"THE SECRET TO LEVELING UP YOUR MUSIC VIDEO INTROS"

Yes guys, in today's tutorial I'm going to show you how to create sick intros for your music videos. Let's get into it.
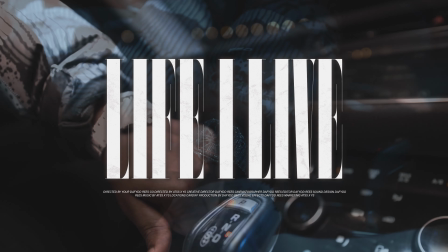So first of all, what you want to do is you want to pick your shots you want to use for your intro.
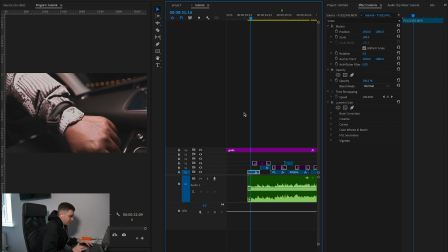30s
So as you can see for this video, these are the shots I've gone for.
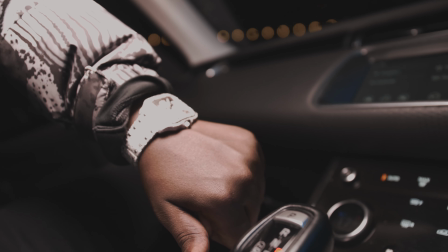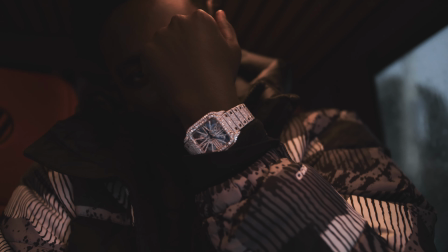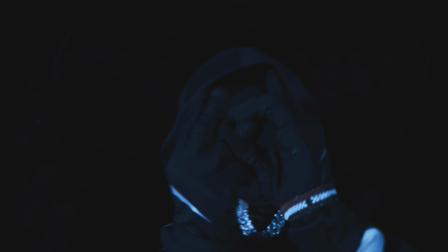So for this example, we have two artists on the track. So basically, my thought process going into this intro is basically I need to get two of the artists in there and I need to get some cinematic shots in there as well. So first of all, we start off with this watch shot.
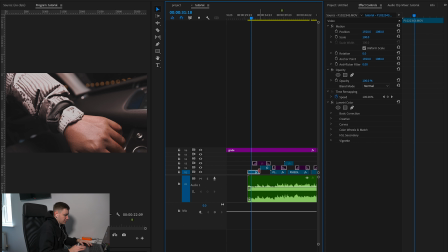67s
So this is a really strong opener for the video because the first shot is like, whoa, look at that, it's a cool watch. So this is a good starting point for us with the watch. From here, then we want to go into another shot. Obviously drone stuff is really good, but in this video I shot, we didn't have any drone stuff.
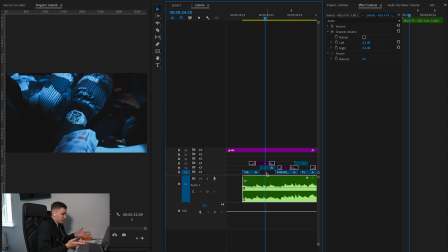87s
So I basically wanted to get across that this was a video that, you know, watches, money and stuff like that. So in the intro, that's exactly what I wanted to get across.
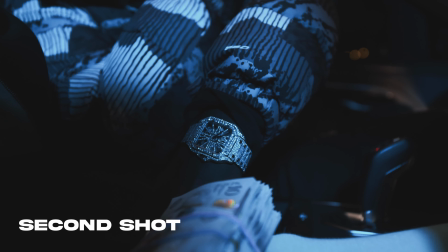96s
So for the first two shots, we have a watch shot, another watch shot with a bit of money, and then going on to the next shot, we then have the artist.
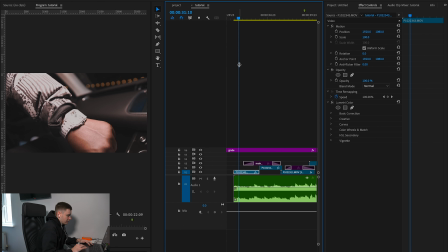104s
So here visually, I'm thinking, right, here we can have the titles, so the name of the song on this opening shot, and then as well on this shot.
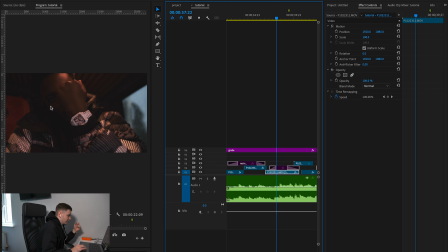115s
And then here's our first artist. So I'm thinking we could definitely have some text here of the artist's name.
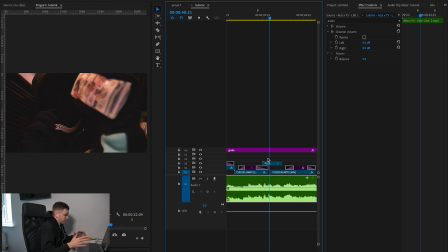123s
Then moving on, we then have some non-slow motion clip of our next artist holding his chain as money. So here is quickening the pace up a little bit and then slowing it down again with another slow motion shot. So this is our second artist. So again, there's some space here in the corner or even up here for our artist name.
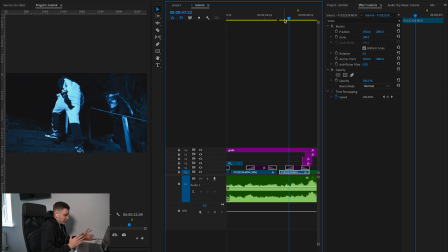143s
Then we have some slow motion of them walking up some stairs. So here I'm thinking, right, here's a good place to put my director tag on it. So that'll be perfect in the middle. I suggest when you're doing some intro stuff, always trying to get some B-roll of the artist walking or, you know, shots of their chain, watches, you know, all that type of B-roll. You know, even some drone stuff can really help you.
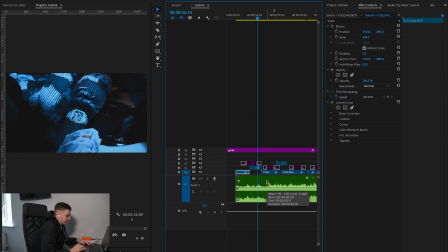164s
So those are the shots we've gone for. And now I'm going to show you how we can make this a lot more cinematic with a couple of effects.
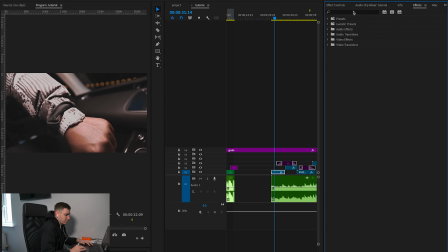172s
So first of all, what we're going to do is we're going to come over to the effects column and we're just going to type in dip to black, and then as you can see,
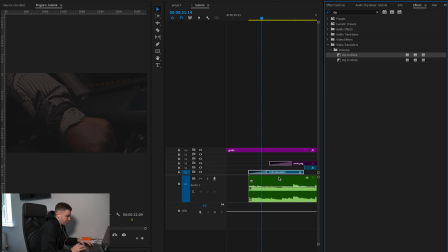181s
dip to black here, and then we're going to drag that on the start of our clip. And as you can see already, so much more cinematic. You can make this longer if you wanted or shorter, depends on how fast the intro track is.
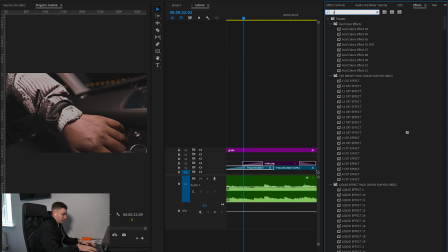193s
Now what we're going to do is we're going to type in cross, and we're going to use the cross dissolve. Now this is really hit and miss, but I'm going to show you why I use this in this video.
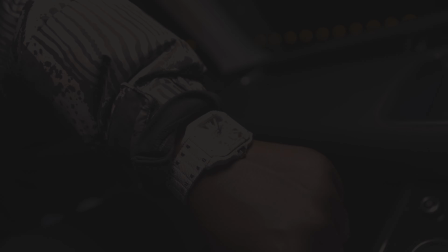204s
So we're going to drag that in the middle of these two, so now it should look something like this.
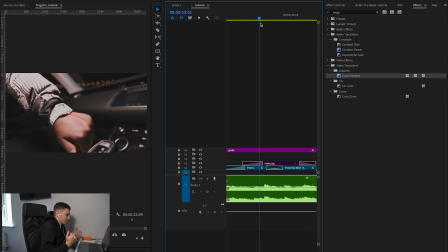210s
Kind of makes sense because it's both the watch shots, just with different lighting,
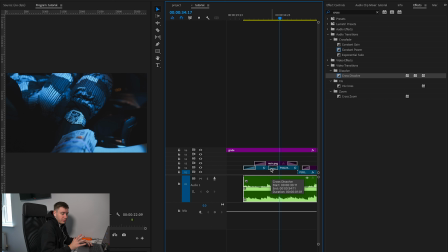215s
and also this will be hidden by the titles over the top as well, so don't kind of look into that too much. And now we obviously need this to fade out, so we're going to type in dip to black again, and then we're going to drag that on that clip.
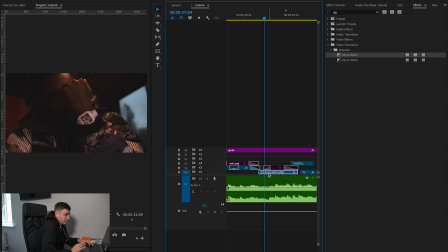229s
So now we should have it dipping out. Now we have our next clip again. We're going to go and add a dip to black there. So again, we're just going to add another dip to black on the end of that footage. And then we're going to pull this one over the top with a chain, and we're going to add one here as well. And then it goes to this shot of the artist.